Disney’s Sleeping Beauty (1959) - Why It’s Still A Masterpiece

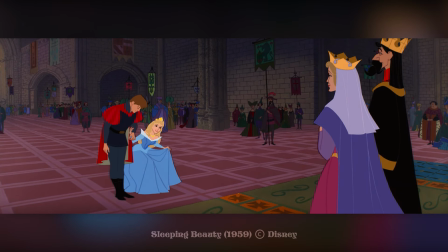I know this might sound blasphemous, but I do feel if this film had one more rewrite, or dare I say, a remake.
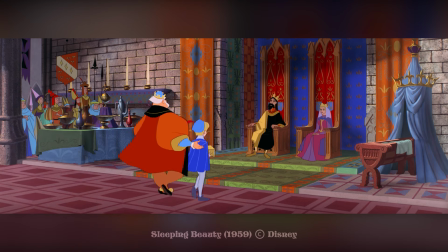No, not that one. I mean a proper remake of this story. I feel like they could really dive into the pressures of marriage that they have and all that.
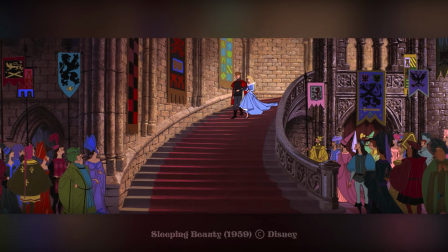Make Aurora and Phillip more active characters, flesh out their romance, and space it out more evenly throughout the film, and I think you could have a pretty decent remake.
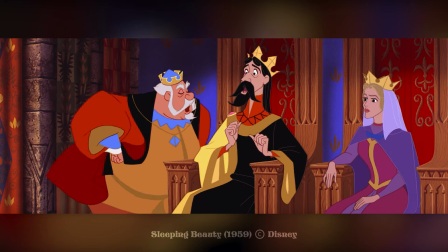Who knows? And just to briefly rewind to the subject of the two kings, that's probably my other problem with the film.
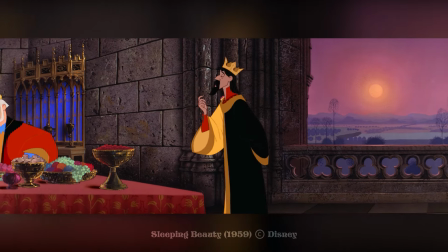Over halfway through, we fade to a scene with the pair of them discussing their children and their future,
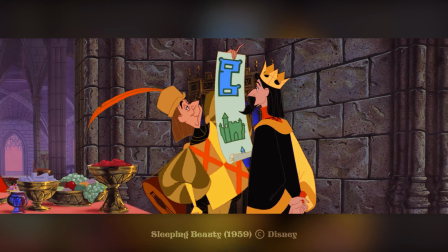with Stefan being more caring about his daughter's feelings, while Hubert wants to quickly jump to the marriage and then living together and having children and all that.
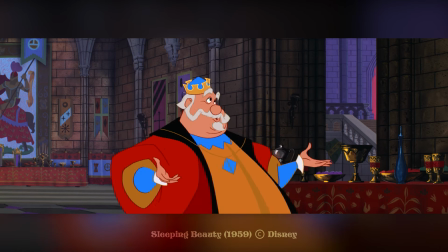And while the scene itself is not bad, I'd be lying if I said this wasn't a moment I also wanted to skip as a child.
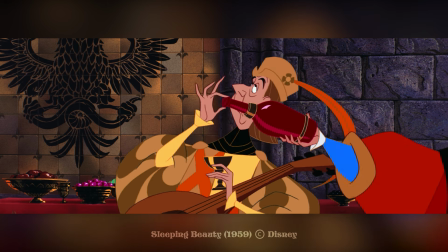Don't get me wrong, I was naturally entertained by the minstrel's attempt to drink the wine he's serving, and the song the two kings sing called Scums.
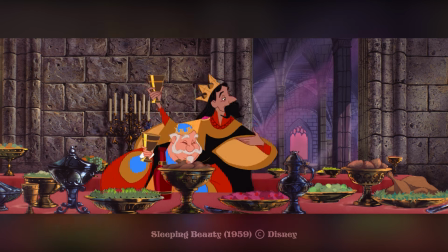But firstly, the song itself doesn't really move the plot forward or develop the characters, it just grinds the film to a halt.
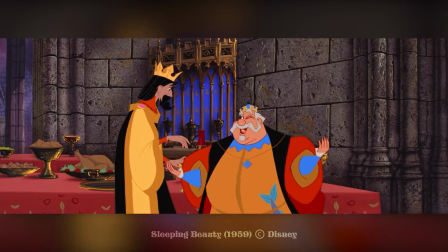It's literally just a drinking song. That's it. Cut it out, you missed nothing.
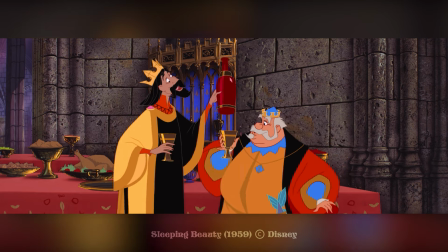There is in fact a deleted song on the soundtrack called It Hams I Have a Picture, where both kings are talking about the qualities of their children,
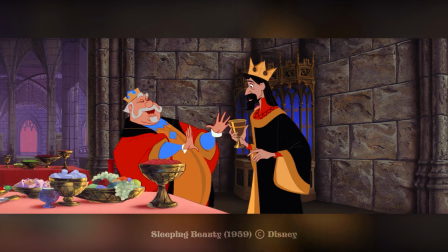and let me just say, it would have been much better if they had kept it instead of Scumps. That sounded weird phrasing it like that.
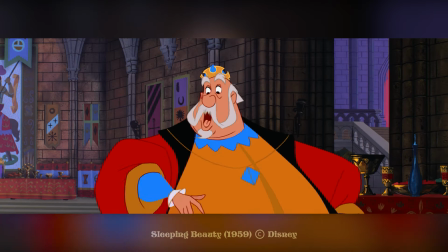The actual dialogue in the scene could be really interesting as we do get a little bit of insight into both kings,
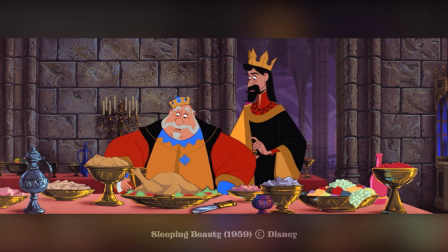but since it's pretty much late into the film, it does seem, well, random to be diving into the importance of their unison at this point.
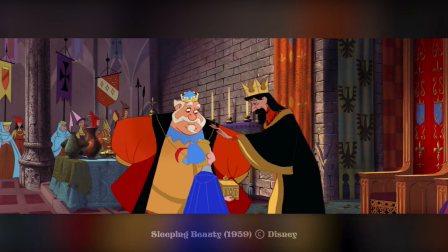It definitely could have been better if it had been placed right at the beginning, and it's only really told to us through the opening narration.
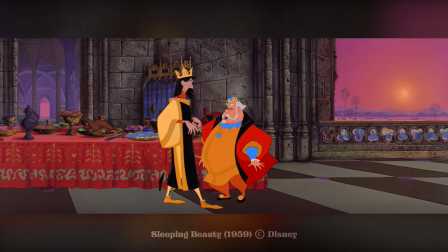The best way I can describe how I feel about the scene is like when you watch a film, then you watch a bunch of deleted scenes and you understand why they were cut, except here,
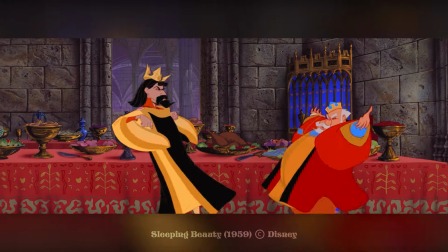that kind of scene is in the movie. This whole part could have been a major subplot, but as it is, it really does stick out like a sore thumb,
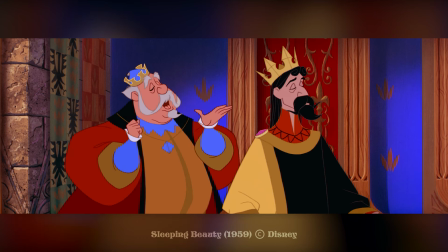since there's hardly any other major scenes that allow us to get to know what's going on in the kingdom itself.
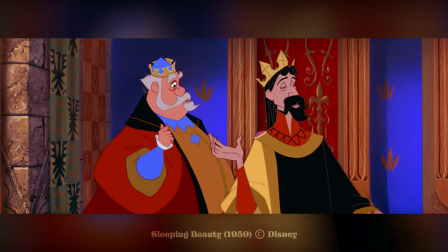But with that said, all my criticisms aside, I will say that one thing Disney is surprisingly good at,
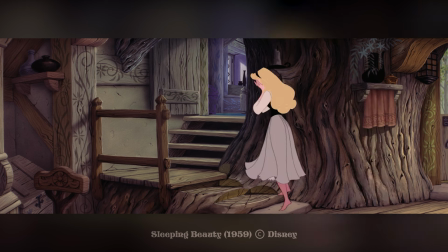especially with a lot of their early films, is to highlight the emotional impact of their scenes.
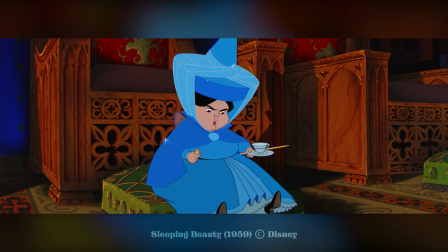We can sit here, nitpicking all day at how many of their older films haven't aged as well or aren't as developed and all that,
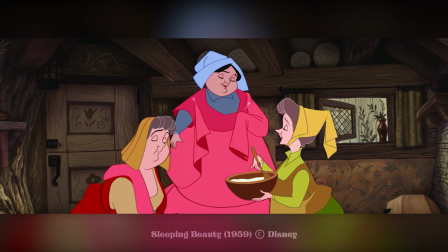but when it comes to how they keep us emotionally invested, especially as children, it really is something to praise.
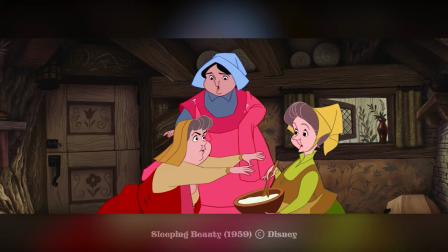And nowhere is that more apparent to me personally than with the death of Aurora.
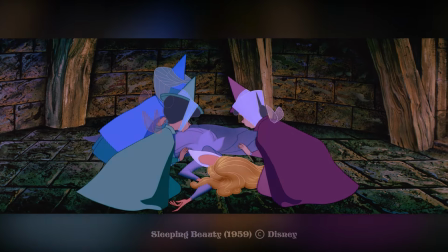I already dove into the scene where she pricks her finger, so I won't talk about it much here. But what follows is,
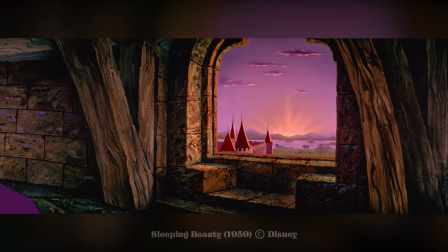in my opinion, one of the saddest scenes in Disney history.
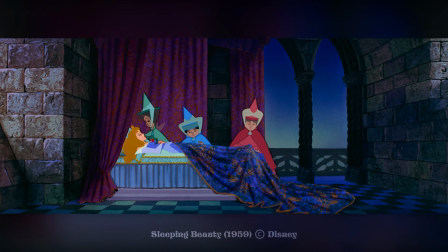It's where the fairies lay her to rest in the tower, and they decide that in order to save the kingdom from the horror of learning what happened, they put everyone to sleep.
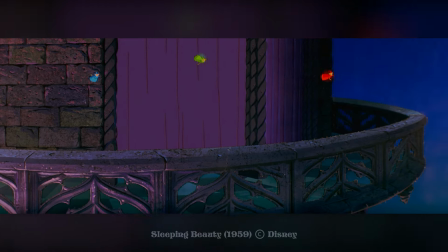Sure, it's no death of Mufasa or Bambi's mum, but the slow pace,
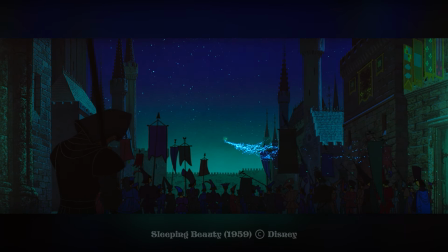mournful chorus, and the changing colours almost gives this scene the feeling of a lullaby, which is fitting.
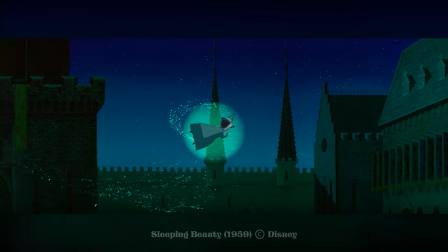This scene reminds us of what Aurora meant to all the characters, even if they don't know the truth.
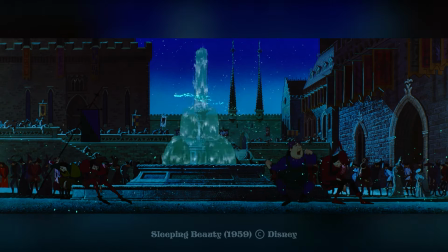She brought them joy and light like the dawn, and all this happens following the sunset.
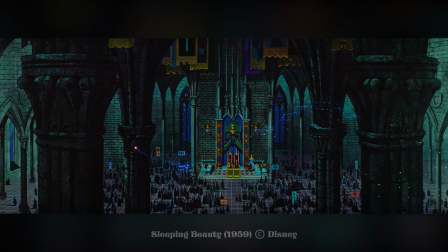Misery and darkness follows, emphasized by the choice of everything turning into a greenish tone,
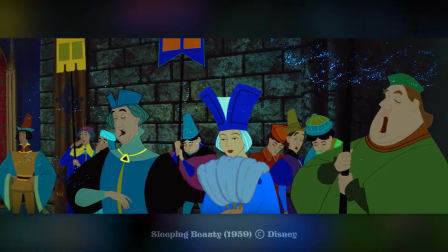which by this point we associate green with Maleficent, creates that feeling that she won, and technically she has.
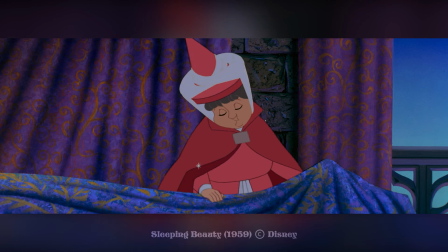And of course, I can't forget about the fairies themselves. What must they be feeling at this point?
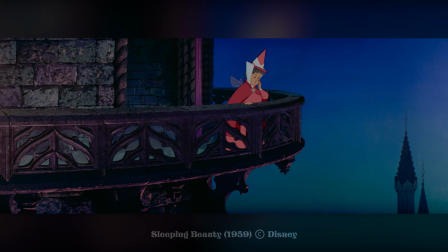They not only failed their mission, but they lost the only person they saw as their own child, their own Briar Rose as they named her. Like any effective death scene, it's not just the fact that the person is gone, it's the terrible feeling of emptiness that follows.
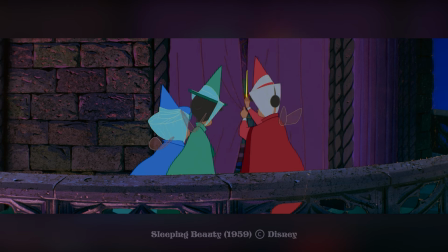So even if I didn't fully understand the context of the scene when I was little, I certainly felt it.
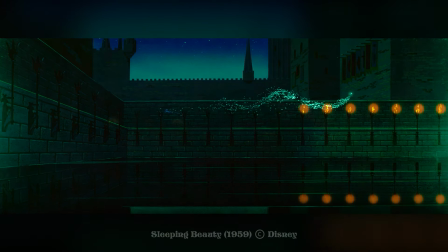And speaking of importance, the rest of the film follows up with that emotional importance.
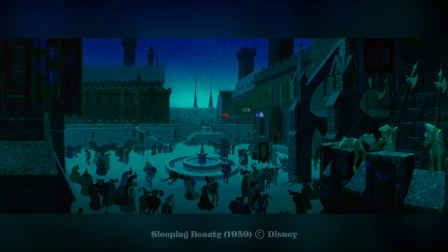They've reached their lowest point, and so much is resting on the shoulders of the fairies and Philip. This leads to one of my all-time favourite film climaxes.